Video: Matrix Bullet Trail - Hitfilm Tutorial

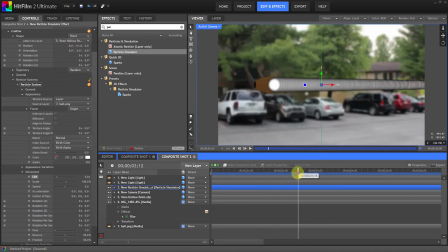651s
that's what we're getting right now let's go ahead and work on the particles per second I'd say about 20 instead of 50 should be good I mean you can experiment with this whatever works for your situation but I think about this will be good and let's go to the lifetime properties now first
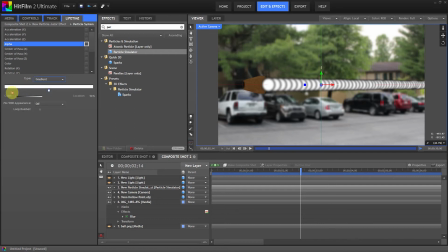669s
we'll go to alpha gradient and we're probably going to want three of these now add this black just so it can kind of fade in behind the bullet i didn't want it to be very sharp
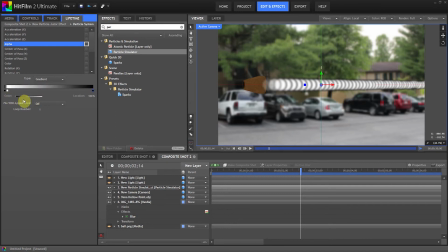686s
and then this last one we'll put it at black again which means they're gonna fade in and then they're gonna slowly fade out as the particles die out so and
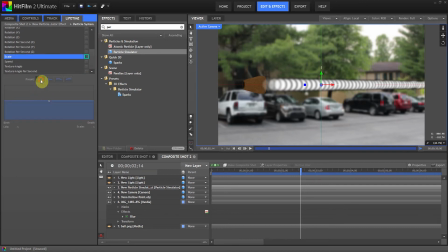700s
we're going to go to scale and we're going to put this one a bit higher so as the particles last longer like they become a bit bigger as they go along so again you can experiment with see whatever works best
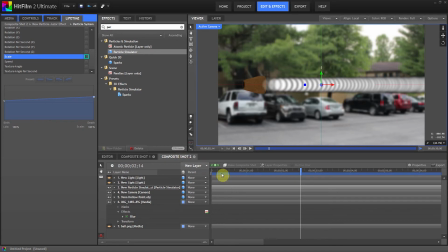719s
for your setting but I think let's look at this I think this will be good alright so let's go ahead and select the particle simulator and before we do that let's go ahead and control D we're gonna duplicate the bullet
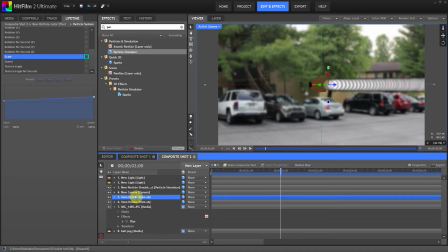739s
and let's select the bullet the particle simulator and ball what we're gonna
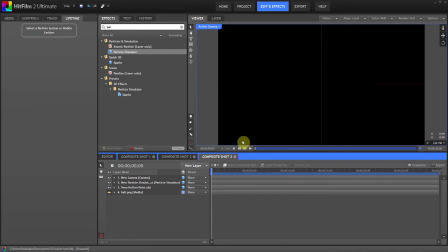745s
do is make them into a composite shot so make sure you select all the layers because once you're importing your composite shot then everything is going to be the exact same way you planned it and once you go back here
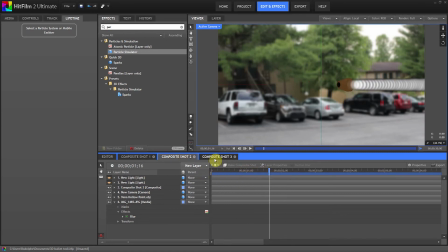758s
you can see it is still here what we'll do is we don't
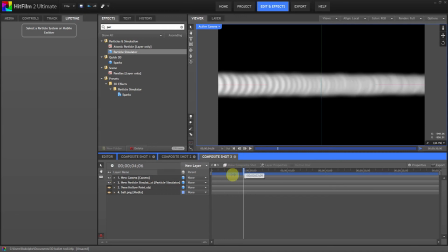763s
need that bullet all we need is the trail pretty much so as long as we have the trail and
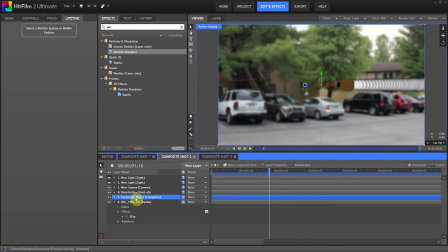771s
then that bullet right here let's put the uh the bullet you're under it so as you can see we still have our bullet pretty nice we do that because once we're gonna add the displacement effect this place meant on the background it
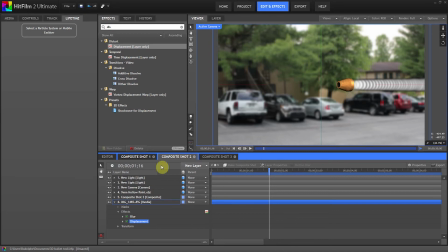788s
wouldn't let us select the actual particle layer so create we turned it into a composite shot pretty much so we could select it so let's go to this control displacement and remember you put it on the background layer which is this and once we
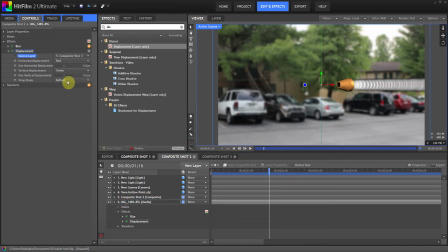804s
go in source layer we're going to choose the composite shot 3 which is the particles and we can start experimenting with this now you could just leave these at red and green like it'll do a similar
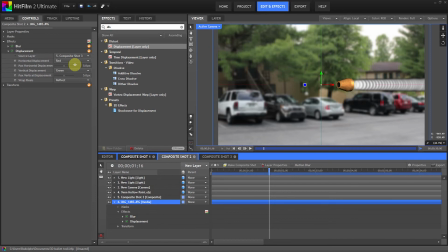820s
effect and it wouldn't really matter anyways because this doesn't have any color but you can experiment with different things like lightness alpha and things like that but let's just leave it like this you can go ahead and delete not delete make it invisible
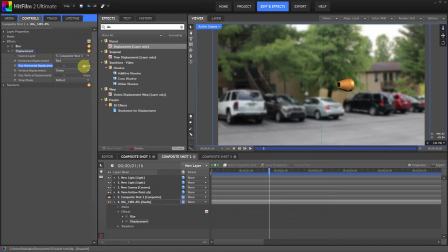835s
I don't know why I keep saying delete and if we start moving this to the side let's make it very extreme you can see
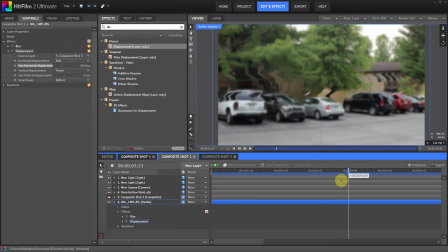851s
the trail that it's leaving behind how it's kind of distorting the background and that's pretty much what all this effect is about is it is distorting the background but what you notice is that it's kind of barely noticeable and for some effects it might work but
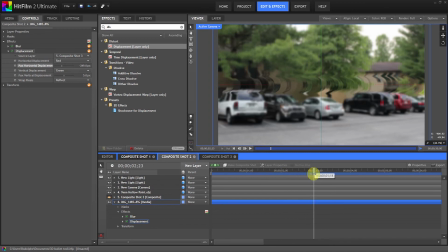865s
we want it we want the trail to actually stay there a bit more so we can actually see it so let's go ahead and I don't think all that would be necessary let's put minus 100 yeah